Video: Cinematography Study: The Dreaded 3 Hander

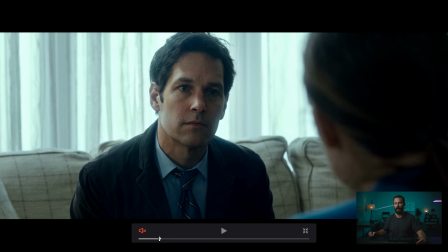(8:18)
Now, you also eliminate a lot of options of choosing the other side of the line. But if you just go to the wide shot, where are you?
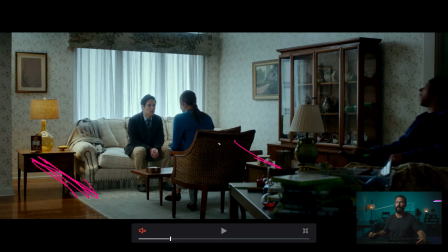(8:26)
There. If you just change the geography of this setup here between these two, it changes everything, right? That's the one decision that pushes you down a path from which you cannot recover as soon as you go down that path, right? There's no going back. It's not like it's a good or bad decision. It all stems from this.
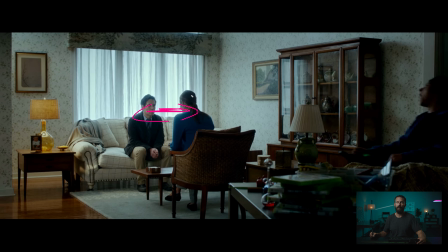(8:42)
Where is this interaction going to take place? Because as soon as we decide that, that affects all of our lighting. So just as you're going through the process, these are the big things that in the location scout, in the tech scout process, just trying to identify which scene are we talking about.
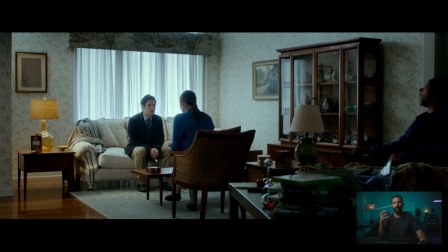(9:00)
And when I say scene, I mean which of the common filming things, setups that we often talk about. Is this an office scene? Is this a dinner time scene? Is this the dinner table scene? Is this the bar scene? What is it? Then you break it down into that.
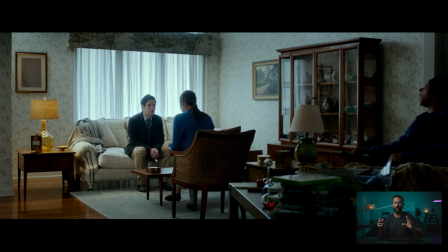(9:14)
Then you know automatically in the back of your mind, while everything else is going on, all the craziness is going, you can start to filter out options and say, okay, this is going to be good. I can put this option up because it's going to save us time, or this is going to cost us time, or this is for the character development, right? If you're in the narrative world and you really want to dork out on what this all means, well, you can start to filter ideas that way too.
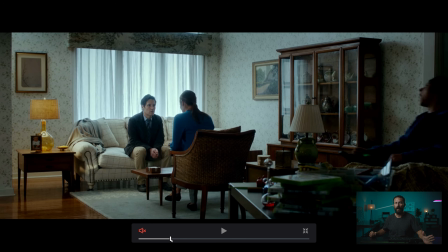(9:32)
So just as quick as you can, the better you get at identifying what the bare bones of the scene are, it's going to help you come up with solutions, basically.
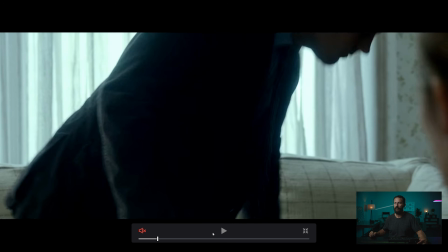(9:41)
So what are we doing here? We're lighting from behind. We're using our curtains, trying not to blow them out, but they get really close here.
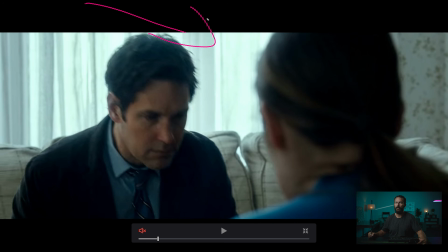(9:48)
It doesn't really feel like they're pushing much into the room this way.
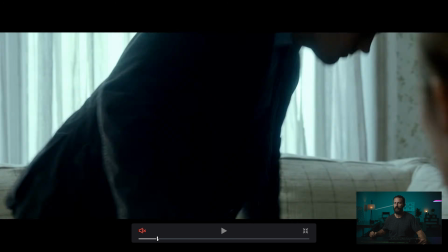(9:51)
So we're keying from this side, right, which is not ideal from a shape perspective, especially because we start the scene
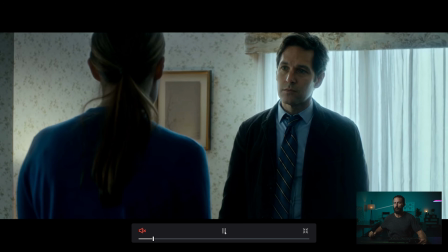(10:00)
We walk over, we cut, we're on the shadow side of the line, right, with a nice little edge. Now this is pretty frameworky, but as we know, this is the hardest way to do the framework.
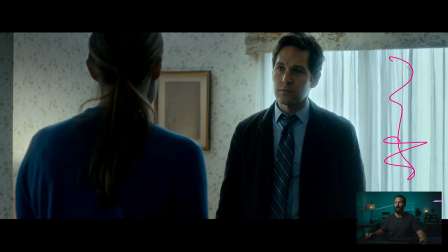(10:08)
When you're balancing against what is supposedly the brightest thing in the image, we're getting our backlight from there, it's really hard to judge that return, right? And even someone as good as this, it's very hard to make look good. The hardest bit. So you're already deciding, I'm gonna make this difficult on myself.
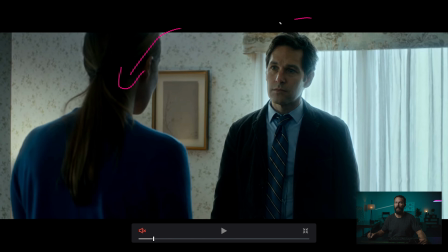(10:26)
We're on the shadow side, we're not giving any push to her, right? There's really normally you could, if you wanted to match this with this, you'd put, again, just a light to help extend the wrap and add a little bit of edge here.
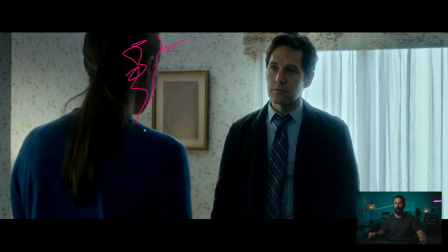(10:43)
And when I say edge, I would mean just there, right? You wouldn't want to push into the shadow at all, but it's just adding a little something like there is here, but just amplifying it. You would just do that by, again, going inside the room and helping push it along. But this is tricky.
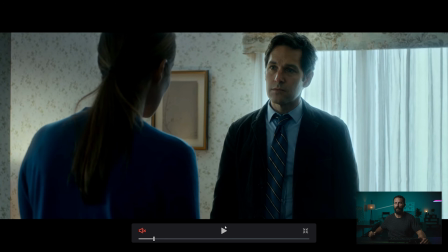(10:55)
This is really tricky, but we're on the shadow side, right? Also, this wallpaper is not helping, right?
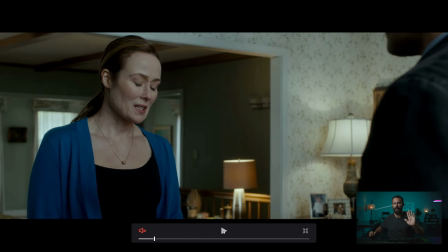(11:00)
It's not skin tone color, but it's light. It doesn't give much depth, even like this looks like the corner of the room, but you don't really get much shadow there, right? Looks like there's a corner there.
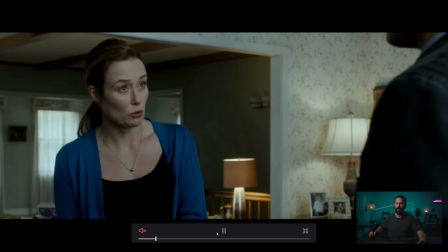(11:15)
And oops, maybe there's not actually. Still on the shadow side, right?
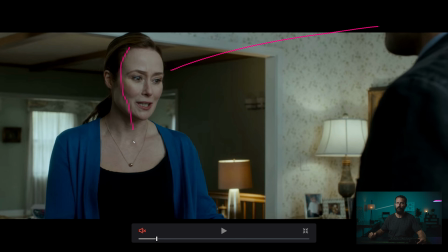(11:19)
Which is nice. Nice for her because we have some shape. You can see the ceiling back there. This is nice and dark. We've got our same setup that we had here with our little curtain holders here, our rod holder.
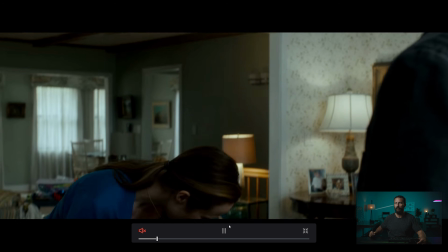(11:30)
Then we have the shears that are going all the way down to the ground. Got our practical on in the middle of the day. And then this, for some reason, we jump to the other side of the line.
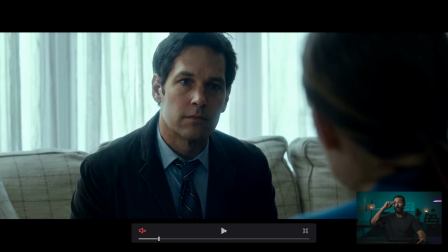(11:38)
Right now things, maybe it's a psychological thing, whatever, during the story, like things have shifted.
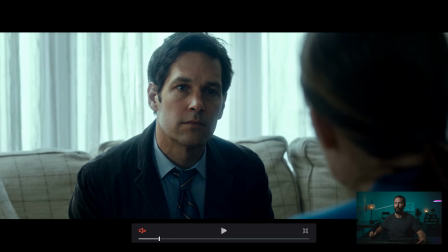(11:42)
As soon as you sit down or the question that she's asked, you've made it a point to switch. Now, what happens if you switch? It just flattens everything off. We lose looking into that dark side, which you may like the look of. I particularly don't like it. But you'll see, again, because we've parked them right up against the window here,
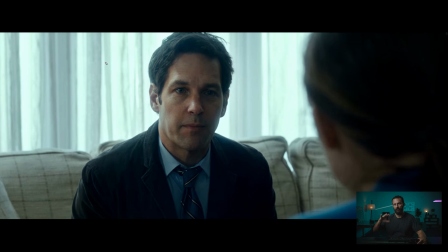(12:00)
and we are against the shears, it just gets very, very flat and not super flattering.
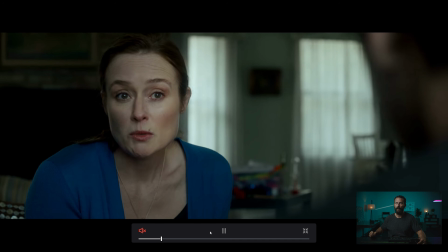(12:05)
Really hard to hold those levels. This one, now we're back on the other side of the line for some reason, right?
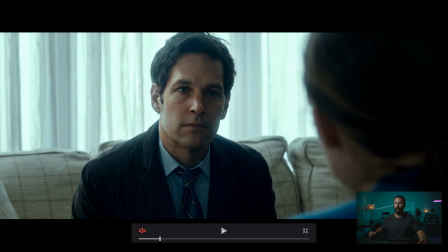(12:12)
We've gone from, whoop, now for hers, we flop, which, okay.
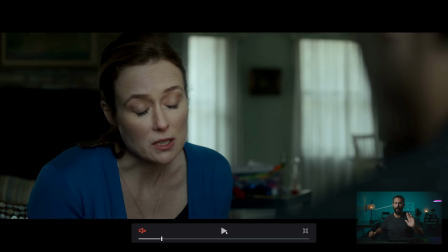(12:20)
Now you can see this one, I like the look of that one, right?